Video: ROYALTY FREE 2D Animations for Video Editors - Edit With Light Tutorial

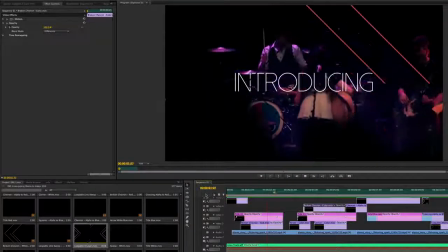(0:00)
Hey guys, this is George from editwithlight.com, and today I'm excited to talk to you about lines.
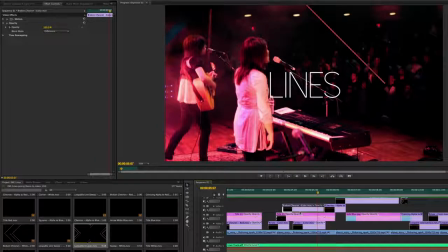(0:04)
I'm going to kind of break down this promo video that I put together and show you how I used lines in this video and maybe give you some ideas to get you kickstarted on your next edit project.
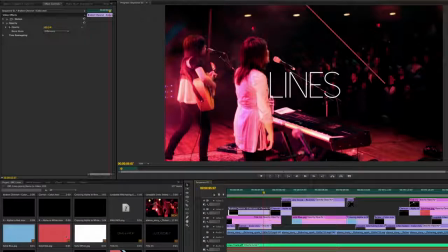(0:15)
A lot of these clips can be used as is. They all have alpha channels built into them,
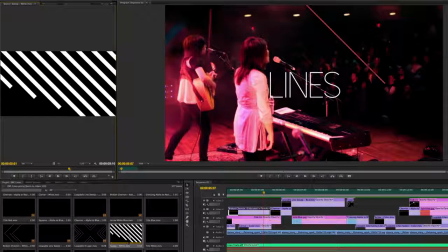(0:20)
and so you can literally just drag and drop them onto your timeline and the black will go away and you can overlay them on top of video. It's just a real quick way to get a little extra texture. One thing you can also do with these is they are red and blue by default,
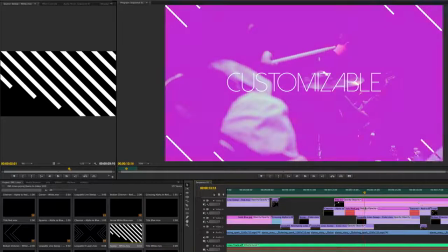(0:35)
but you can easily shift the color of these clips and basically make them any color that you want.
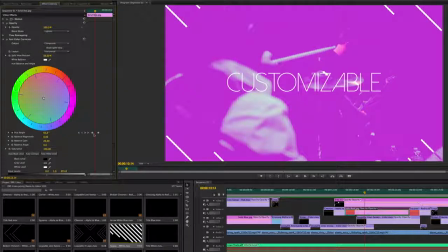(0:42)
And the way that I did this on this clip here is I just did a quick ramp using a fast color corrector here in Adobe Premiere and just put an endpoint at the start of the clip to maintain my red,
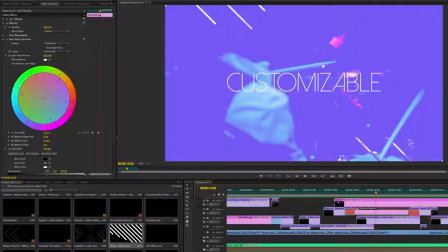(0:54)
put a keyframe in here and shifted the color quite a bit to this purple and then back to red.
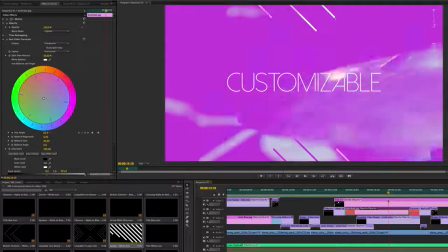(1:01)
So you can shift colors and kind of warp them like that,
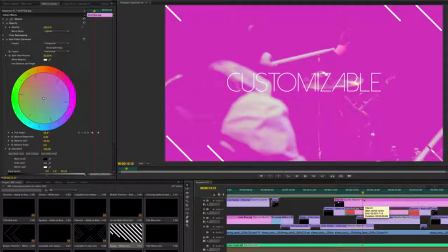(1:04)
or you can just change it to a solid color and have the effect match that color.
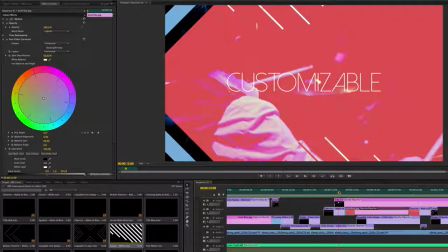(1:10)
So if you have a specific shot or a project and you want to match a color scheme, it's very easy to do that.
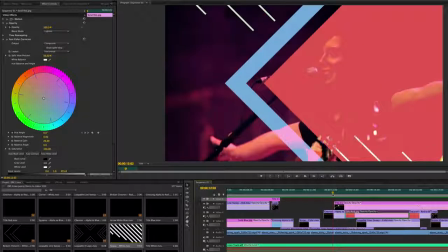(1:15)
One thing that I also did was I also included just simple text. I didn't want to animate text for this promo,
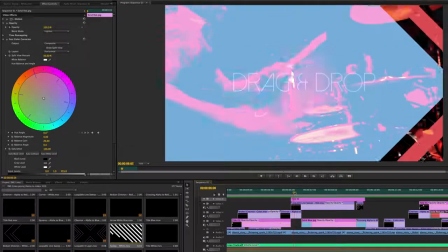(1:23)
but it's very easy to animate something and mask it or track it with the way that an arrow passes by or a line passes by.
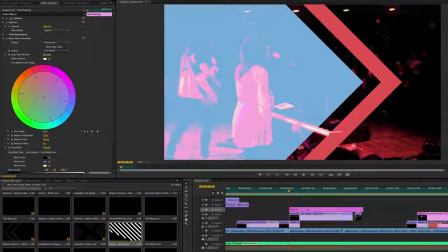(1:31)
But basically what I did for this was I just created a simple title within Adobe Premiere Pro
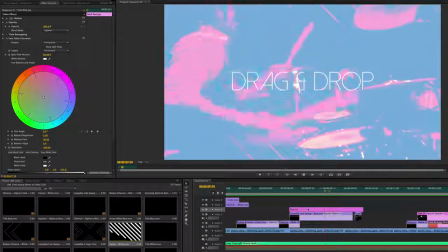(1:38)
and just kept it on, faded it on, and then just kind of faded it out at the end of the clip.
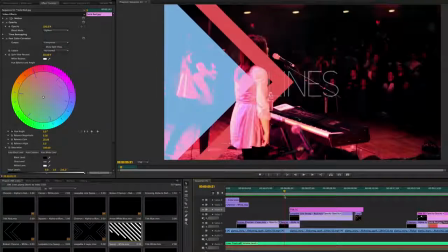(1:44)
And because of the motion of the arrows, it kind of looks as if it's getting taken away by the arrows, but the reality is it's just a fade.
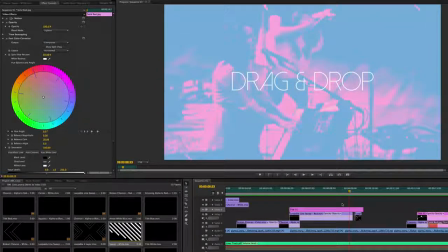(1:52)
So really simple text looks really dynamic with these clips, which is another key feature that we really like about this.
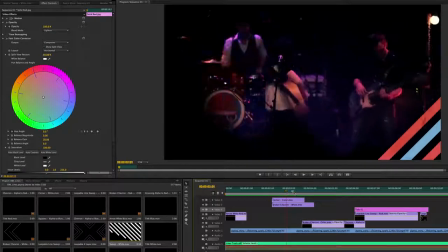(2:00)
Also, these are all stackable. So because they have alpha channels, you can stack them to your heart's content.
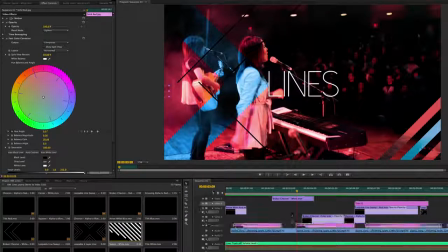(2:06)
So if you know, for this one, for example, I've got three different let's see,
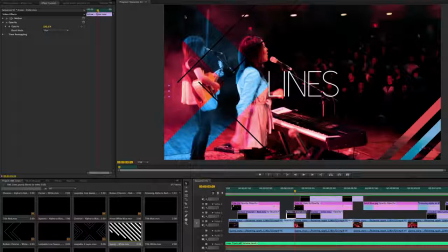(2:11)
I've got the arrows, the back arrows, these large ones that are going across the screen.
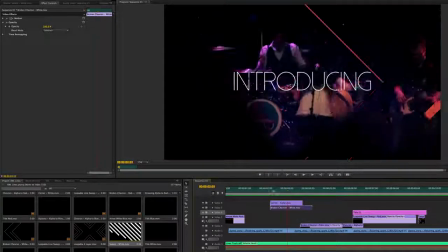(2:15)
I've got these broken chevrons over here that are coming on and off, and I've got this corner look over here that reveals on the right side.
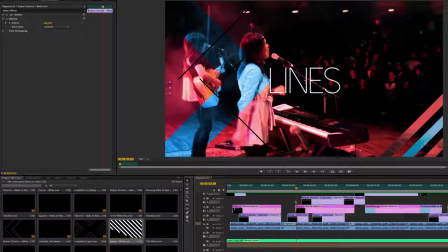(2:24)
So you can stack these, and you can stack them based on blend modes too, so you can change and put a really intense one out front and maybe hide one in the background with a different blend mode.
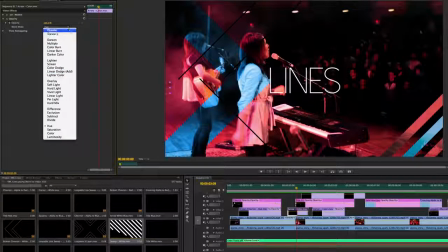(2:36)
And that's what I did for this clip. I went in here and just adjusted the blend mode on the arrows in the back.
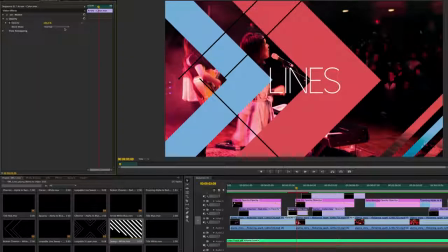(2:42)
If you look at it in the normal setting, that's what it would look like if I just drug it over from my timeline.
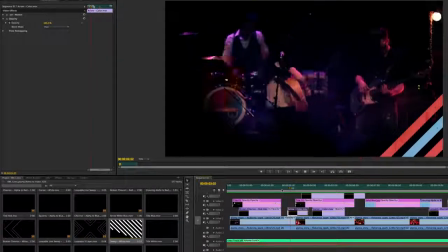(2:48)
But I've gone in here in my blend mode and I've changed a setting to allow it to be a little bit more subtle in the background.
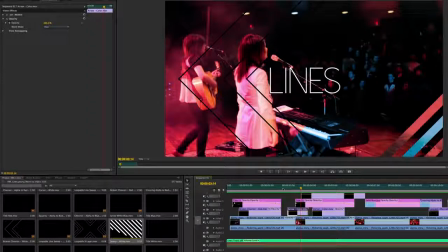(2:55)
So you can be subtle with these, you can be out there with these. It's really all up to you and how you customize it. One thing that I really do like about the hue is just the way that it tracks color throughout the shot, and it's just a real cool effect that takes very little effort to achieve.
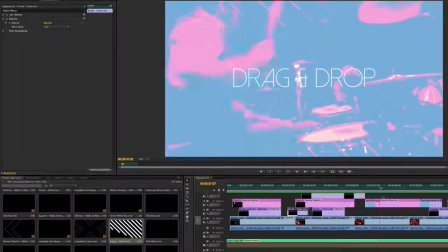(3:13)
Also, these are all just drag and drop. They're animation codecs with alpha channels.
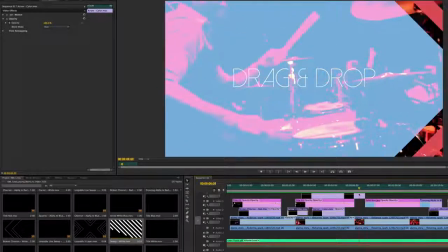(3:19)
There is no plugin necessary to install. So essentially, as long as you have these clips, you won't have to worry about compatibility issues with your editor.
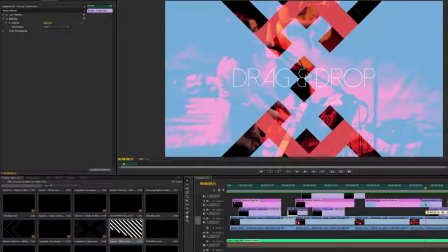(3:28)
And you can store them on a hard drive and keep them with you.
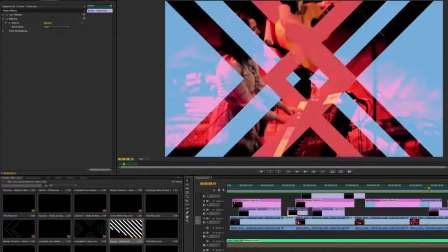(3:32)
And if a computer crashes or anything like that, they're very easy to access without having to find serial numbers and all that stuff.
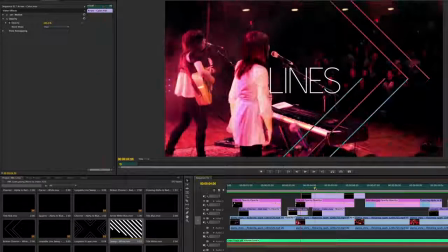(3:39)
So that's what we really like about this product. So I hope that you can find some use for this.
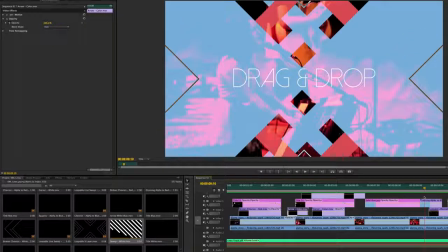(3:43)
I'd love to see what you guys can do to come up with different ways to use these clips and utilize them well.
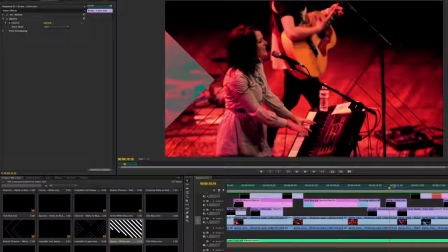(3:49)
And we are excited to reach out with you. So reach out to us on Twitter at editwithlight or visit us online at editwithlight.com.